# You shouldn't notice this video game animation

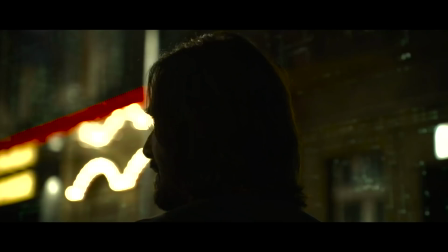0:00 The Matrix Resurrections is packed with video game references, most of them pretty explicit.
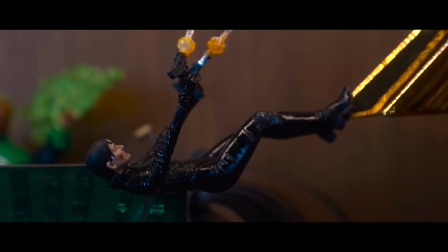0:05 But there's a relatively subtle one snuck in amongst the Corpo speak and Christina Ricci cameo.
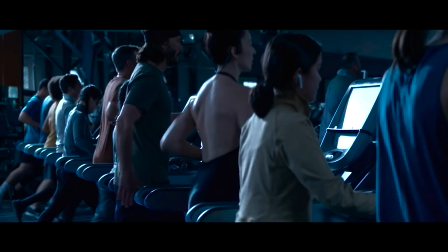0:10 It's right here. The treadmill.
You're thinking this model is a loop or treadmill?
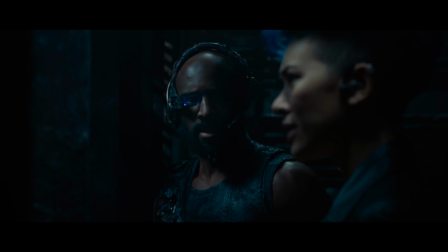0:16 Some sort of sequencer evolving a program to do what?
To make a dope walking animation, of course. Okay, actually, in the movie, the treadmill represents the illusion of progress,
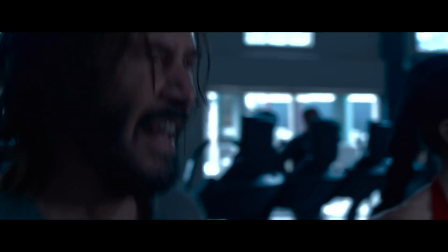0:27 expending lots of effort and energy without actually going anywhere.
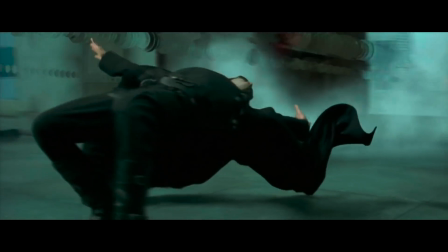0:31 It's about the futility of nostalgia and the crushing cycle of capitalism, and about learning to see when you're not actually going anywhere.
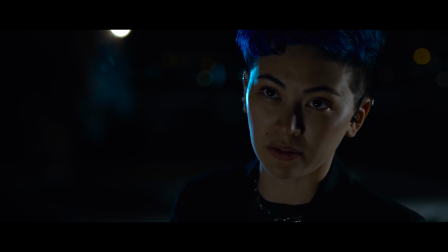0:40 I will be caught and killed, and you will be put right back on that treadmill they designed for you, just like they did the last time you tried to leap your way out.
This video isn't about any of those things. It's about literal walking animations, how important they are to get right, and how easy they are to get wrong.
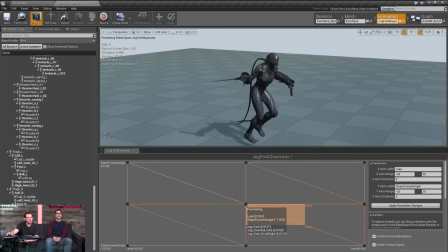0:55 The walk is often the first animation a developer will create for a game.
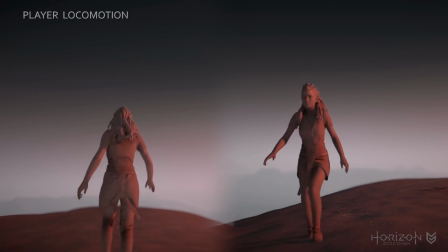1:00 It tells us about the characters, about the world, and it's how we learn a lot of gameplay info.
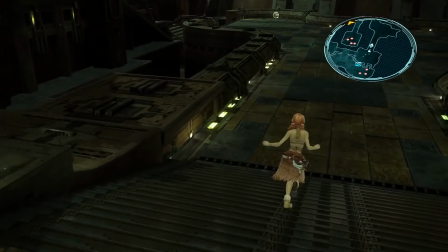1:05 Despite all that, it can be really hard to tell just why some walks look off.
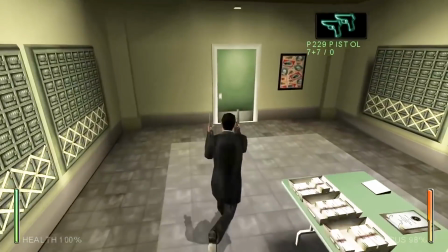1:11 But by the end of this video, you'll be able to pinpoint exactly where bad animations get off course.
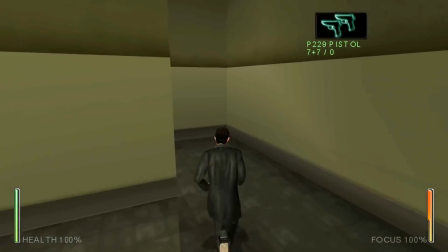1:17 Like this one, which, for purposes of irony, I have pulled from Enter the Matrix. Like most animals who locomote, humans are very efficient at walking and tend to move in a pretty regular, cyclical fashion.
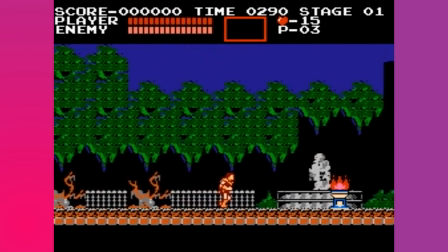1:29 That's great for animation, especially in games, because it means you can draw a few frames and then play them over and over, and we all sort of know that that symbolizes walking.
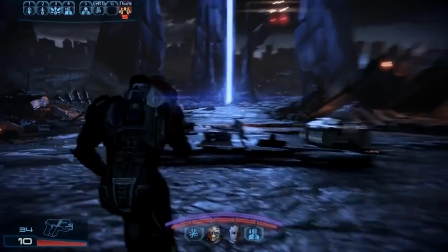1:38 But we're also very tuned into what a walk looks like. So animators have to get that cycle just right, or we'll intuit immediately that it's artificial.
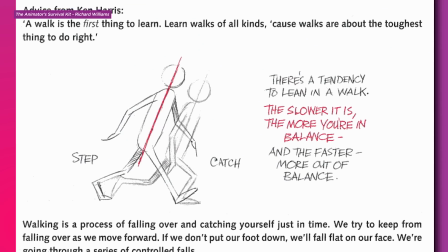1:46 Early American animators codified the walking process pretty quickly. The lowest point is the moment you've transferred your weight to one foot.
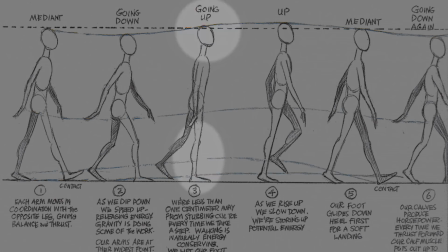1:53 Then you shoot up as you extend that leg, swinging the back leg forward to repeat the cycle.
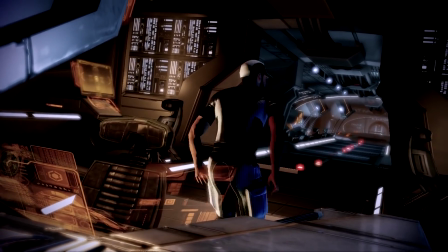1:58 Arms swing counter to the leg to maintain balance. It's worth noting that this diagram really only represents the walk of a non-disabled person.
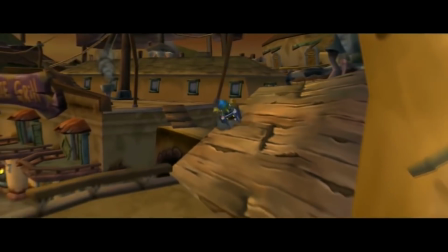2:07 Somebody using a mobility aid will also follow a pretty regular motion, but it might look different from this.
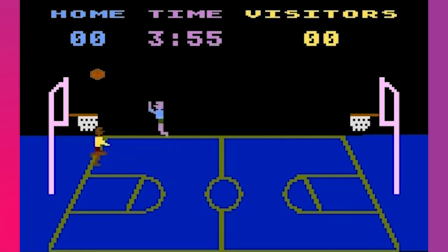2:13 Although there are some alternate experiments, most early video games replicate this cycle pretty well.
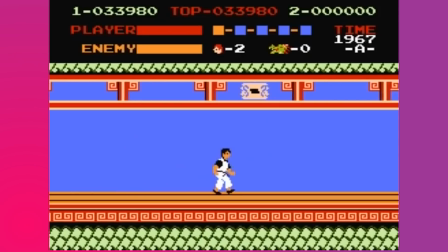2:20 Each frame had to convey information like speed and directionality, so animators honed in on the two most visible aspects, the limb swing and the head bob.
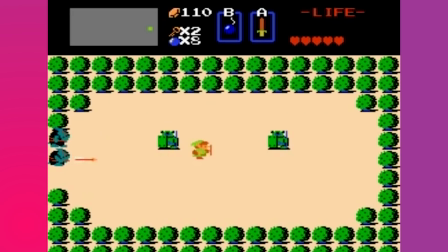2:29 A lot of walks from this era actually only have 2 or 3 frames. They don't alternate the sides the legs are swinging on.
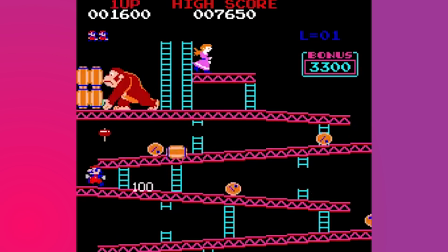2:35 Our innate knowledge of walking means we naturally fill in the gaps to make it seem like they are.
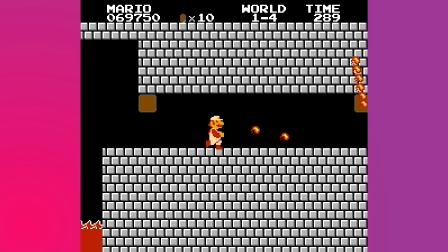2:40 Mario's walk has the same frames as his run, but the loop is sped up so the arms look like they're really pumping.
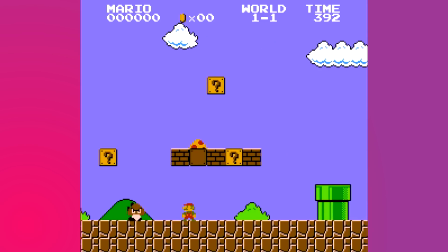2:46 His overalls aren't just a statement on his respectable plumbing profession, but also really important for readability.
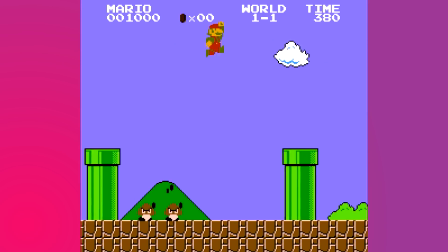2:53 They make his arms a different color than his body. No pixels wasted on outlining them, they just pop.
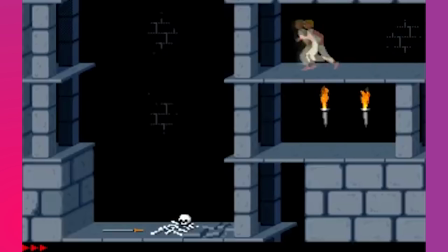2:58 And then you have Prince of Persia. It's probably the earliest game to use rotoscoping.
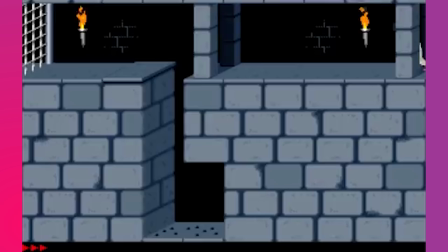3:04 The result has an almost uncanny fluidity, despite not having significantly more keyframes. This cycle is really only the basics, a process of making a smudge of color look like a walk.
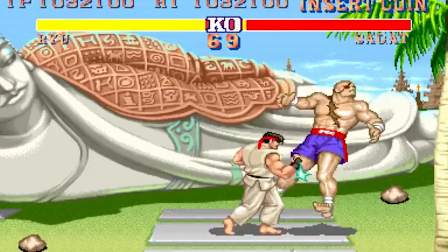3:16 To make it look appealing, you need details. By the early 90s, game consoles were advanced enough to handle some finesse,
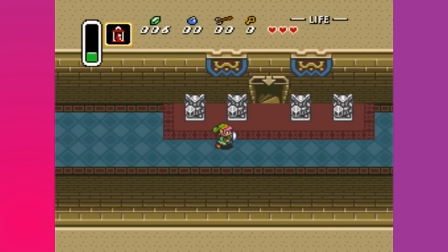3:23 like Link's little hat bob, or the fluttering Tanuki tail in SMB3.
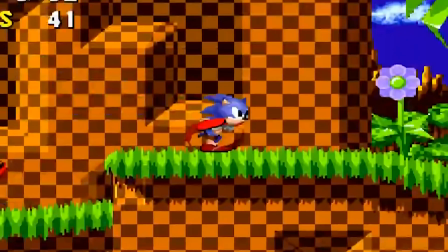3:28 If you look closely, Sonic's ears do an extremely cute little wiggle.
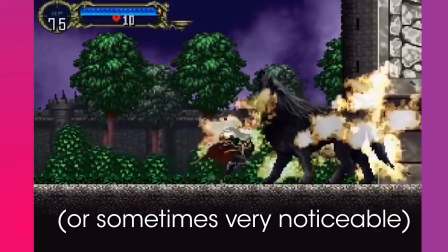3:33 These small, almost unnoticeable elements give a sense of liveliness, bounciness, movement. They're stylish. And then 3D animation came along and fucked all this up.
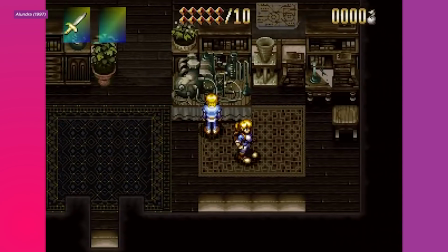3:43 Suddenly, you couldn't just use a few strong keyframes or delightful flourishes to convey movement.
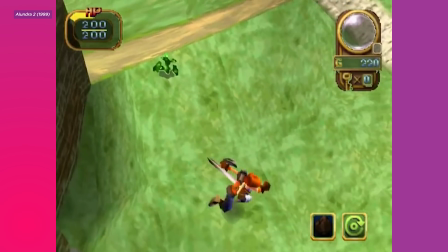3:49 The old head bob and arm swing just weren't cutting it. The most common missteps of early 3D walks are over-animating, under-animating, and bad speed syncing.
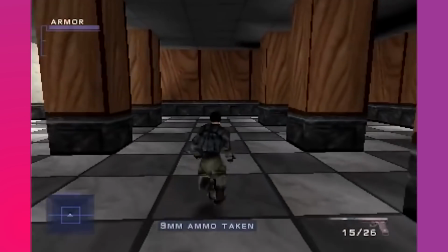4:00 Over-animated walks look unexpectedly jaunty.
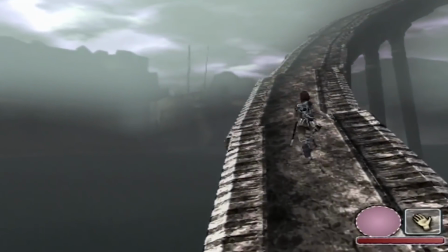4:04 Their elbows stick out, probably to avoid clipping through their bodies and to make easy-to-read keyframes.